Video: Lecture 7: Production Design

Hello and welcome back to Cinema in 30. This week we have a fantastic topic, production design, the building of sets. We're in week seven and we're building to our case study of Grand Budapest Hotel and the quiz next week. So this is a subject very close to my heart because I've worked the most in production design when I worked in the film industry.
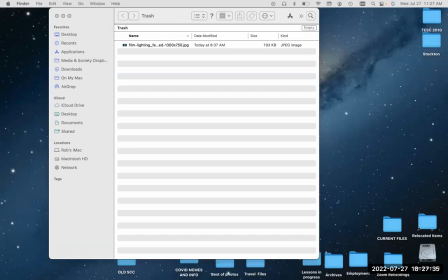So let's get into it. So I'm going to share my screen. Hopefully your book's open and you're ready to go.
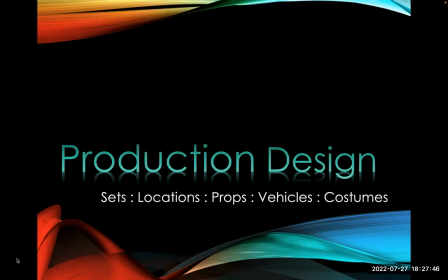okay here we go production design okay so when we say set building um what we really you know we say production design we're talking about sets locations props vehicles costumes everything okay
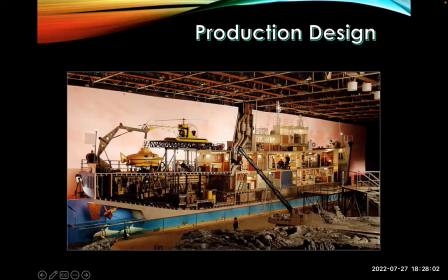so production design here we see the set for life aquatic another wes anderson film look at the elaborateness of the set
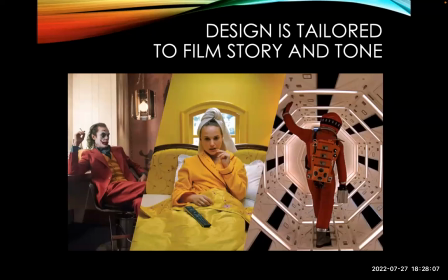look at the dolphins i mean this is the level that people go to this set costs millions to build just for a movie so everything you see on the screen the
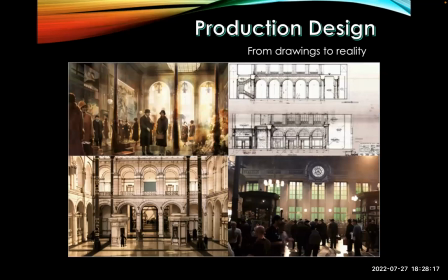clothes the collars the whole way the image is set up that's all production design everything but the characters and the actors okay that's all production design here you can see some drawings
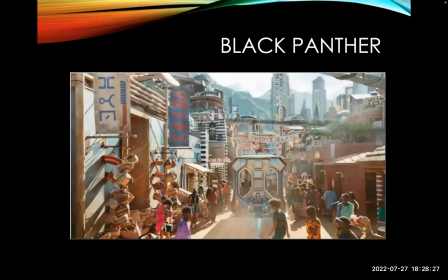of buildings these were I guess sets that were built here's some Black Panther the setting you know creates the scene makes it look realistic if we have a fantasy film like this one then we need to create an entire world that's why sci-fi
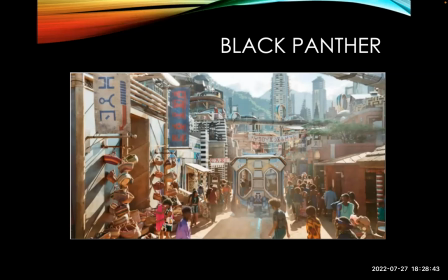fantasy films have the most elaborate set design and usually win for
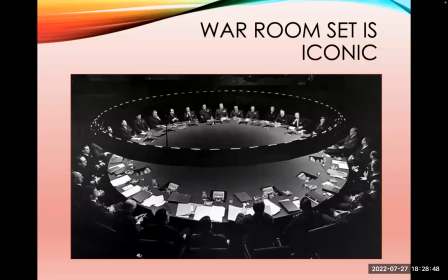production design in the academy awards here's a very famous iconic set the war room set from dr strangelove and it was so realistic and it was so embedded in the psyche of the country when president reagan went to the white house
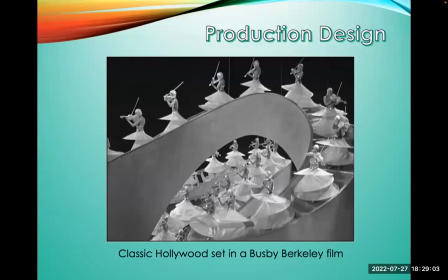one of the first questions he asked is where is the war room people expected a room like this it became the image of what that would look like so here's
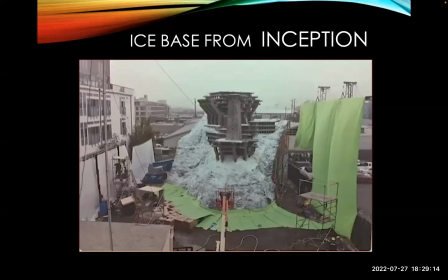some classic hollywood set design back in the day of course a lot more emphasis on built sets this is from the 30s um but still today even with cgi here's the the ice um castle if you will from inception um that was built to to create enough realism look at that You can't tell.
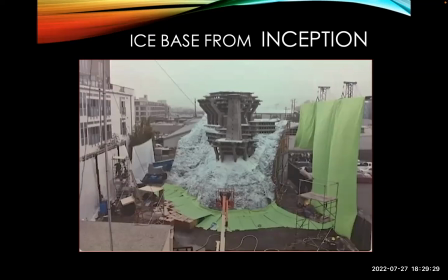It's right next to all these modern buildings, but the way they shoot the film, it's in the Arctic.
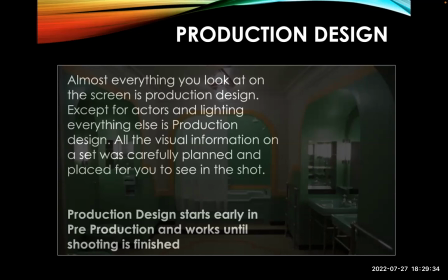So almost everything you look at on a screen is production design, except for actors and lighting. Everything else is production design. All the visual information on the set was carefully planned and placed for you to see in the shot. From the color to the props to just obvious, simple little things, everything was thought out. Production design starts early.
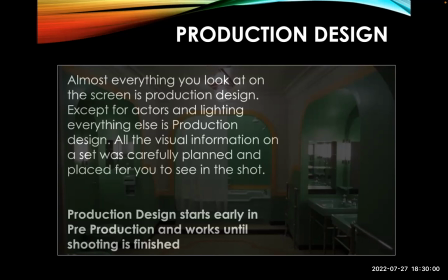That's one of the first things they've got to get going because they've got to build all these sets. they've got to find all these props and they work until the
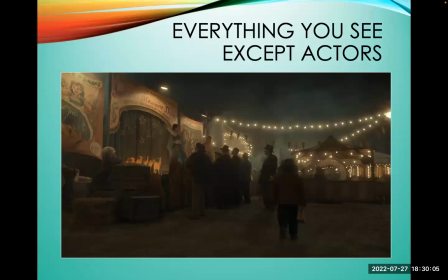shooting is finished once picture is locked then they can tear down the sets so everything you see except the actors so all of the the lighting here and all these little props the hay anything the bag this
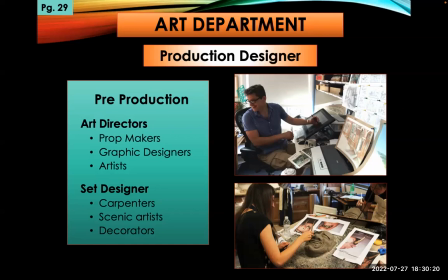person's carrying all that has to be acquired so let's get into the department the art department it's sometimes called. The head of the art department is the production designer. He will have several other people working underneath him, art directors and set designers.
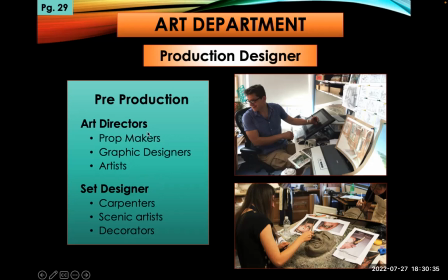Now, you know, really the production designer has the full set of skills, but these guys are specialists. They may be working to be production designers. That includes prop makers, graphic designers, artists, carpenters, so on and so forth.
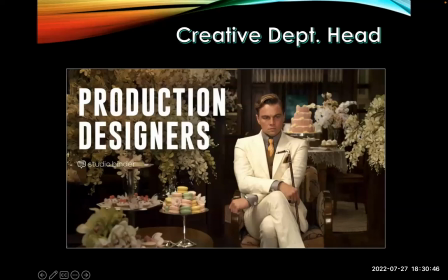A bunch of a team of artists all come together to make a film.